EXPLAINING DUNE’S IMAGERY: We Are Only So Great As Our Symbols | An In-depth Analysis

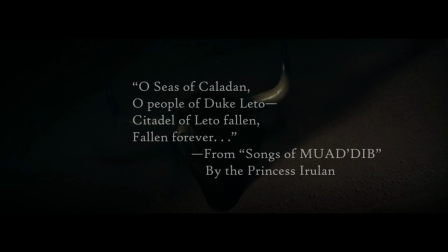(12:21)
And that gives us kind of a sense of finality. In the book, the chapter immediately following Leto's death begins with an epigraph that seems to imply some kind of finality to the fall of the Duke's house.
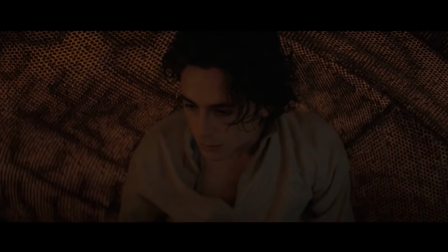(12:34)
Even though Paul is still alive, it's at this point that Paul begins to transition,
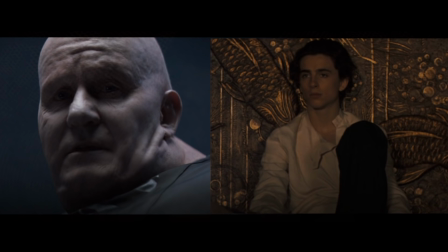(12:39)
if not away from being an Atreides, at least to something more than an Atreides. It's at this point in the book, though not in the movie, that after yet another spice-fueled vision, Paul realizes not just his psychic Bene Gesserit powers, but through them, that he is also,
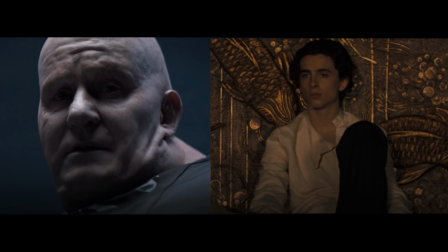(12:58)
through his mother's line, a Harkonnen. He is the bull.
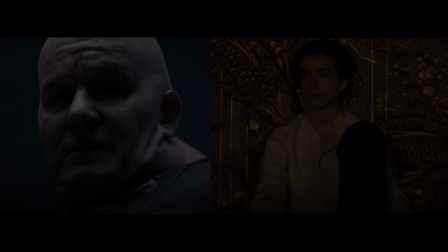(13:03)
And as we know, both the bull and the Atreides must die. Now Harkonnen shall kill Harkonnen, Paul whispered. The line that opens book two of Dune called Muad'Dib reminds us that,
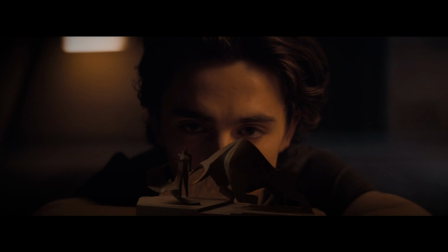(13:18)
though mutual ensured destruction seems to be Paul's dual birthright, there is a third path, represented by a third animal, a third symbol, an identity that Paul is about to earn, not by blood right, but by becoming that symbol.
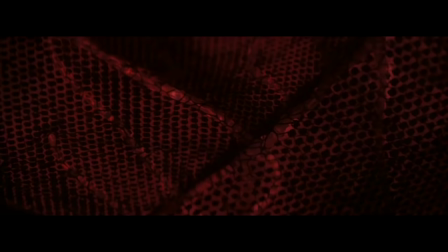(13:36)
Going back to the film, After Paul and Jessica refresh themselves with sweat and tears recycled into drinkable water by their tent,
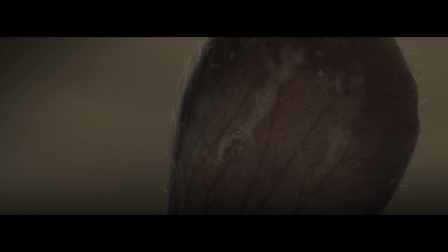(13:45)
they emerge from the sand to find a creature doing the same thing, living off the moisture it creates. The rodent is called Muad'Dib, which, according to the glossary at the end of Dune,
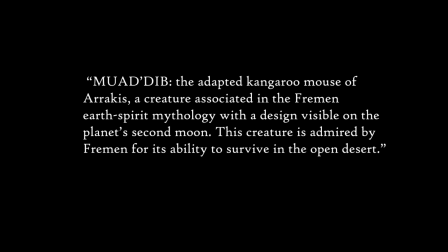(13:58)
is the adapted kangaroo mouse of Arrakis, a creature associated in the Fremen Earth spirit mythology with a design visible on the planet's second moon. This creature is admired by the Fremen for its ability to survive in the open desert.
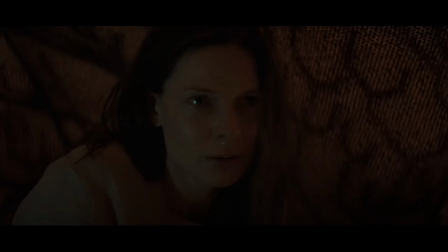(14:14)
It's while Paul and Jessica were sheltering in the still tent that in the book, Jessica consulted a book called Manual of the Friendly Desert and comes upon an illustration of a constellation in the Arakin sky called Muad'Dib,
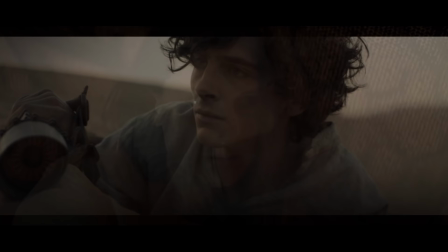(14:29)
the mouse, a constellation whose tail points north.
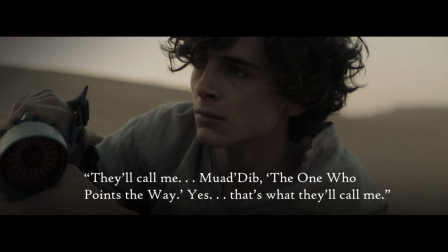(14:33)
And through his spice-fueled visions, Paul realizes, they'll call me Muad'Dib, the one who points the way.
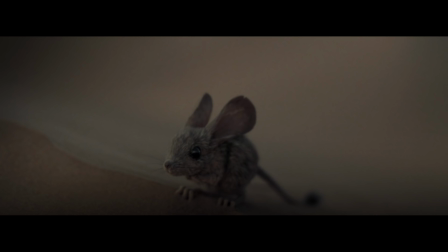(14:41)
Yes, that's what they'll call me. Instead of giving us all this exposition in the film, Villeneuve streamlines this prose exposition with simple shots of the kangaroo mouse itself. Their comparison and their similarity tell us that Paul is beginning to become Muad'Dib.
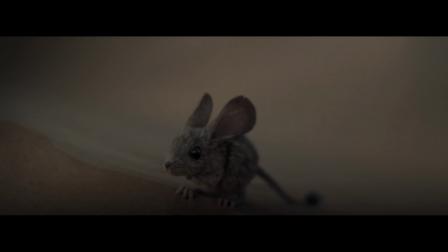(14:59)
He is, as Kynes says in the film, a lost boy hiding in a hole in the ground.
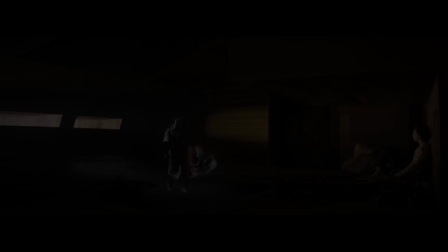(15:05)
But like the kangaroo mouse, he is able to survive.
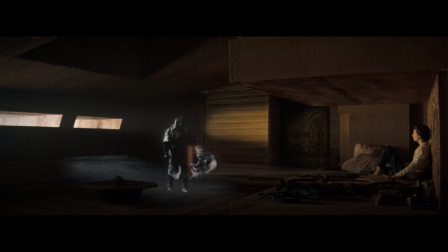(15:09)
In fact, this process of transformation began much earlier, as we remember that back in the royal palace,
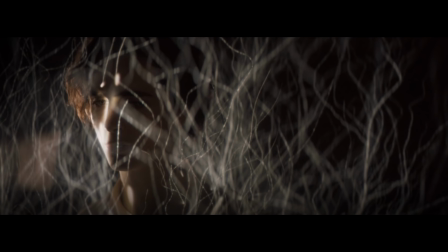(15:16)
before the Harkonnen attack, a connection had been made between the little rodent and Paul himself. As he learns about the little mouse.
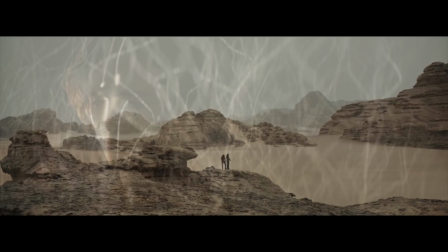(15:25)
Paul imitates it by hiding in the light to escape the hunter-seeker, mimicking the rodent who hides in the brush.
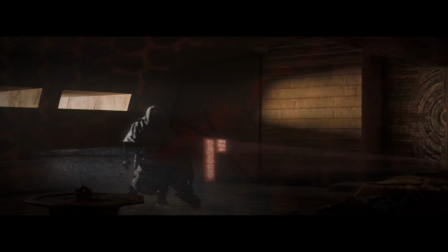(15:32)
And now that connection is brought full circle as Paul and Jessica use the Fremen Sand Walk,
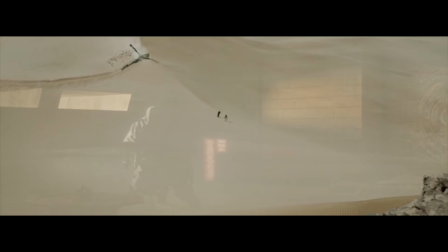(15:38)
which had also been associated by proximity with the mouse, to traverse the desert.
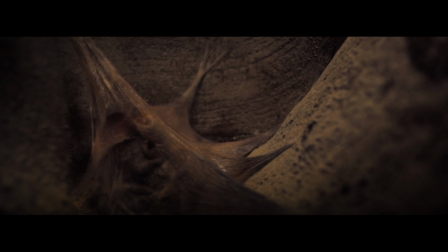(15:43)
Visions of the mouse accompany the desert crossing along with the Bene Gesser voices telling us that even a little mouse can survive.
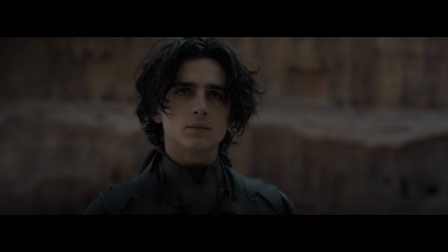(15:52)
Paul reaches a kind of milestone of transition when he fights Jamus.
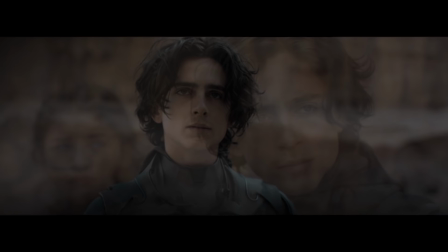(15:57)
While bull and mouse imagery are noticeably absent in this sequence, we do have Chani, who was recently associated with the mouse, leading Paul to it in his vision.
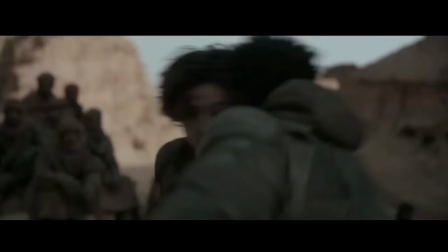(16:09)
I also did find a screenplay which,
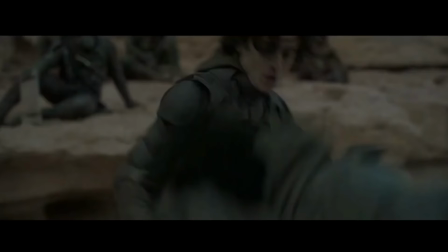(16:12)
though I have no way of knowing if it's authentic or not does compare Paul's movements in the fight specifically to that of a matador, a bullfighter.
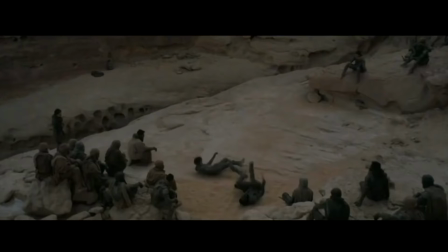(16:21)
Do with that what you will.